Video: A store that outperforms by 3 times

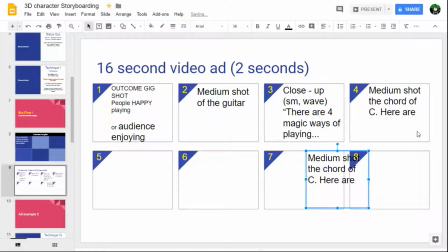1246s
Oops, what am I doing? There we go. Get over there. Oh, I see, that's slow. That's quick. Okay. So here are 2 up then.
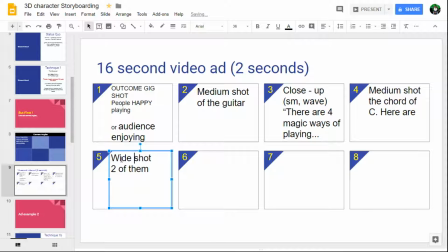1262s
Okay, now for this we might now change back to the wide shot, and our background image may be different. It might be a studio, or pictures of people playing guitars, or whatever, that kind of thing.
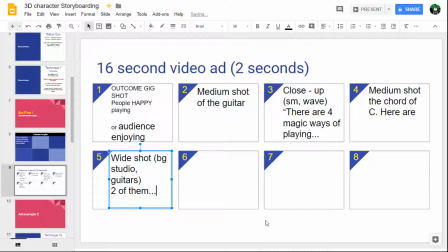1281s
Now normally we could cut to an actual guitar or a chord chart or something like that, but again, you see, we don't need to be literal about this. We can just use metaphors.
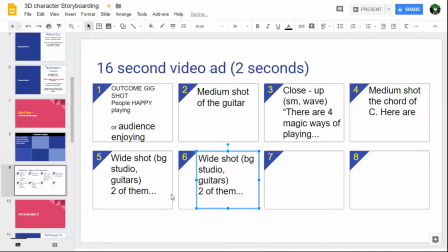1294s
So what we can do now is we can change to a close-up, and maybe we focus more on his hands. He might just be waving his arms about. He doesn't need to actually be playing these specific chords.
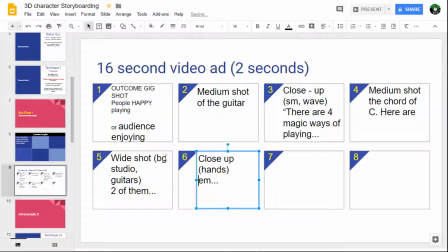1311s
Okay, and he can just talk them through, and he'll explain whatever it is, an inversion, a bar chord, open tuning, whatever it is we've decided the 4 things of the chord are. Okay, and then we're going to go
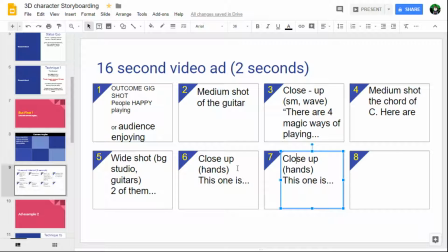1331s
to the next one, and in between this we might have a close up when he's smiling. Okay, and whoops, and then it'd be, and this one, which means the second one, is whatever.
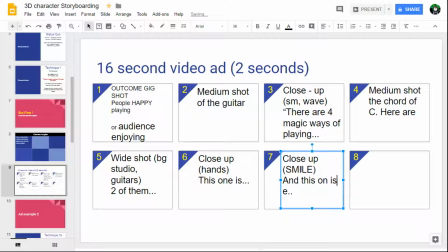1348s
And again, we can explain in voice what it is, and if it's particular notes or something or whatever, we can explain that in the voice.
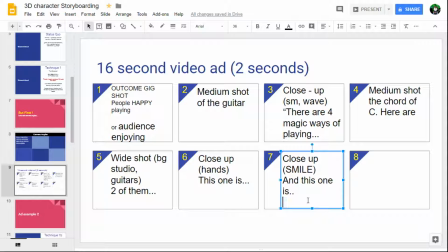1362s
So again, we're using metaphors. We don't have to spend a load of time finding the exact chord to show, anything like that. Okay, so then we're basically there now,
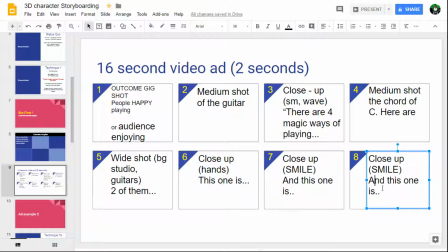1374s
and then we can go into the close, and we might do medium shot. Okay, and maybe because it's medium shot, suddenly a second character comes in, and they're impressed.
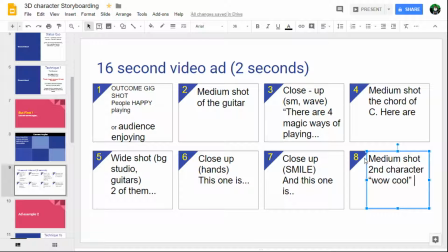1396s
And maybe, I think it'd be trite and cheesy for her to say, wow, that's great, where can I get them? Okay, I don't think we need to be that obvious. So she can just literally say, wow, cool.
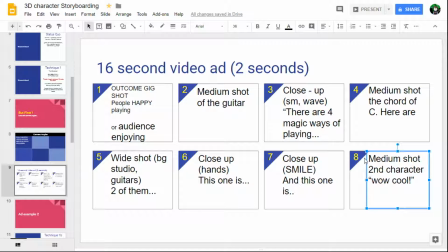1409s
And then we don't even actually need to say, to get these and more, or the other 2 or whatever. All we need to do now is basically, show, the call to action link, or the picture of the shop, or whatever it is, and we could maybe make it a picture of shop with a link on it,
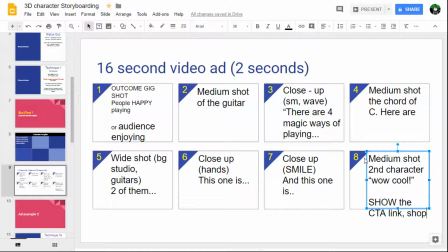1429s
just to make it really obvious. But we don't actually need to say if you want the other 2 chords and more chords like it, please go to this link. We don't need to be, I don't know why I did that as a robot voice, but we don't need to be cheesy and trite about it. Okay, and that's all we need to do.
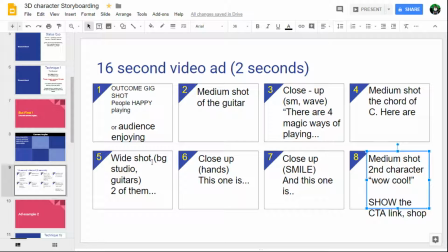1447s
So you see we've got our 8 things storyboard, and you can see what they would need, and basically we've got the one character, and we're different shots for him. We've got 3 different backgrounds. We're moving in for the facial expression there, and then at the end to mix it up,
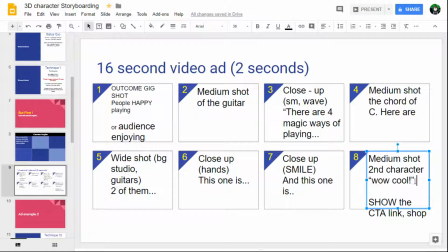1463s
vary it up, add interest, and get a kind of social proof from the character in our own story. We've got another character coming in who's just thinks that's really cool, and they like the sound of the things.
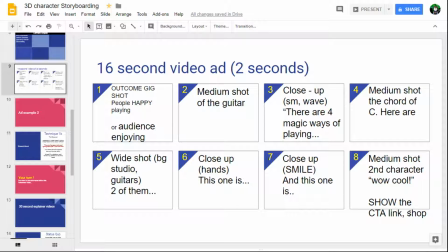1474s
And then I say we don't need to blatantly say what they need to do next. I mean, you can do, but I think it's cheesy and trite, and the whole point is was to not make it cheesy and trite. So and you can imagine that this would be fairly easy to do with the 3D character thing.